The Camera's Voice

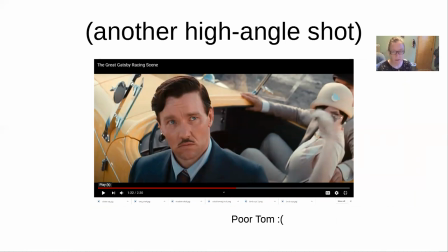He's also learned, like, things are about to hit the fan with Gatsby and his wife. So he's losing control of everything at this moment. And it's a great filmmaker choice to then make him look more diminutive by taking that camera above Tom and making him glance up.
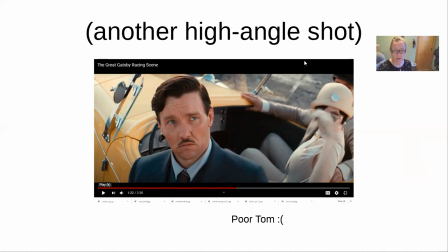Poor fella. So that's a high angle shot for you.
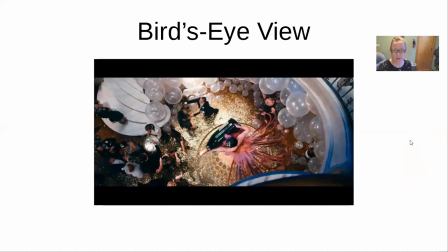Couple of them. And then we have bird's eye view. I love film terms. They're actually so easy to memorize because they are very straightforward and very descriptive of what they actually are.
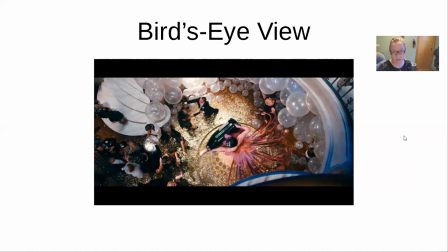So, you know, a high angle is from high above, a low angle is from low below, and low below. And a bird's eye is how a bird would look down on things if it were flying over. One of the cool things about a bird's eye view, and you imagine, like,
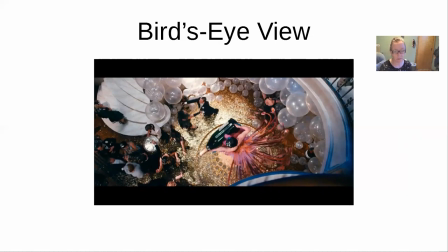if you climb Pikes Peak or you climb something really magnificent, that the view is what you get excited about. This huge, being able to see this unobstructed, there's nothing in the way. You can see all the workings of the moment. And that's what a bird's eye view does when the camera flies up above the action.
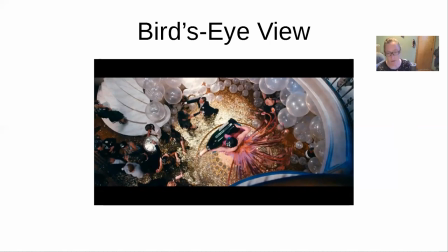It gives you it gives the viewer, it gives the viewer the vantage point of seeming omniscient, what's that word? Oh my goodness, all-knowing. They can see all, you know, how everything is functioning.
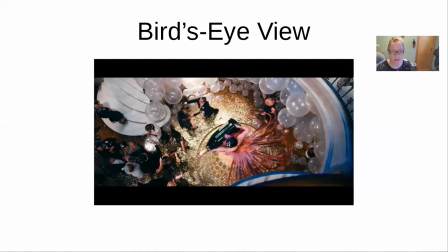They can see everybody equally on the same plane. And in a lot of ways that they also feel superior, because not only because they have this unobstructed view, the viewer, but also because everybody looks kind of small and like ants and like little toys and stuff,
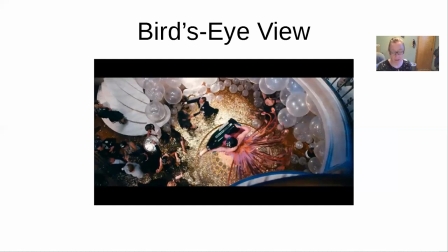depending, of course, on proximity. Like I said, there's lots of choices that go into every single shot. So a bird's eye view that's far enough away is going to make everything below look like ants, like little insects, like unimportant little things.
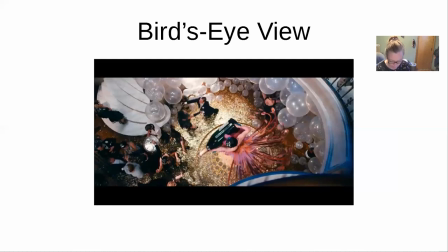Omniscient. I think it's omniscient. That's the word I'm looking for. By the way, Luhrmann uses a lot of bird's eye views.
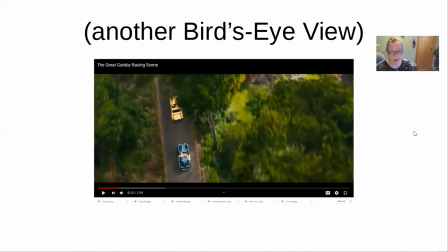Here is the one where thank God we're not down on the road with these maniac drivers. So we're flying high above, but we also can see the speed with which they are moving through the city and how they zigzag in and out of each other. So that is your couple examples of your bird's eye view.
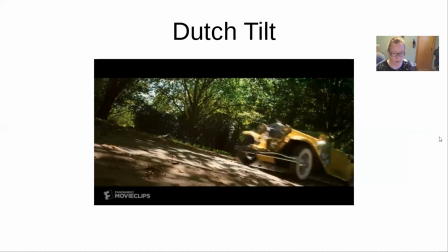And then we have the Dutch tilt, which is simply a tilt. Again, simple names to remember. Why is it Dutch? Because the Dutch filmmakers were the first to use it. But you take the camera and sort of disorient it, move it so it's not parallel with the earth.
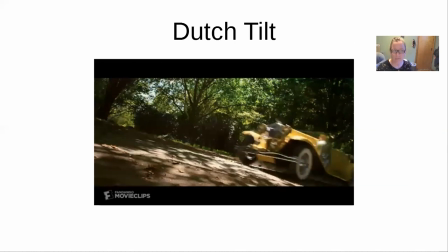It's not parallel with any axis that you are that you're grounded upon, and it is askew from that. So here, and we can tell this is a Dutch tilt because the trees are tilting also. You might argue that they were going up a hill, but you can't because the trees are also at an angle.
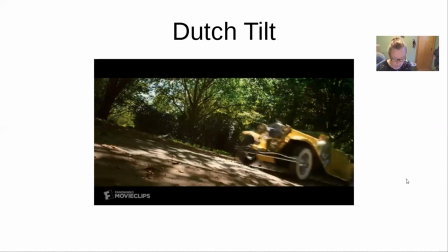And again, crazy car scene. The Dutch tilt, also called the Dutch angle, is used a lot of times to show chaotic environments, to show disorientation.
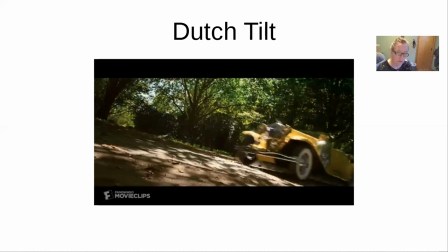Sometimes it can be paired with a point of view shot where you're looking from the character's eyes, and like if they have been impaired in some way, poisoned, they have gotten injured or something like that,
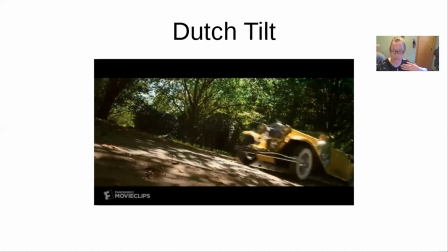then you might see that they would drive home that chaos, that feeling of being not grounded by just tilting that camera and giving that tilt to the whole picture, to the whole shot at that moment.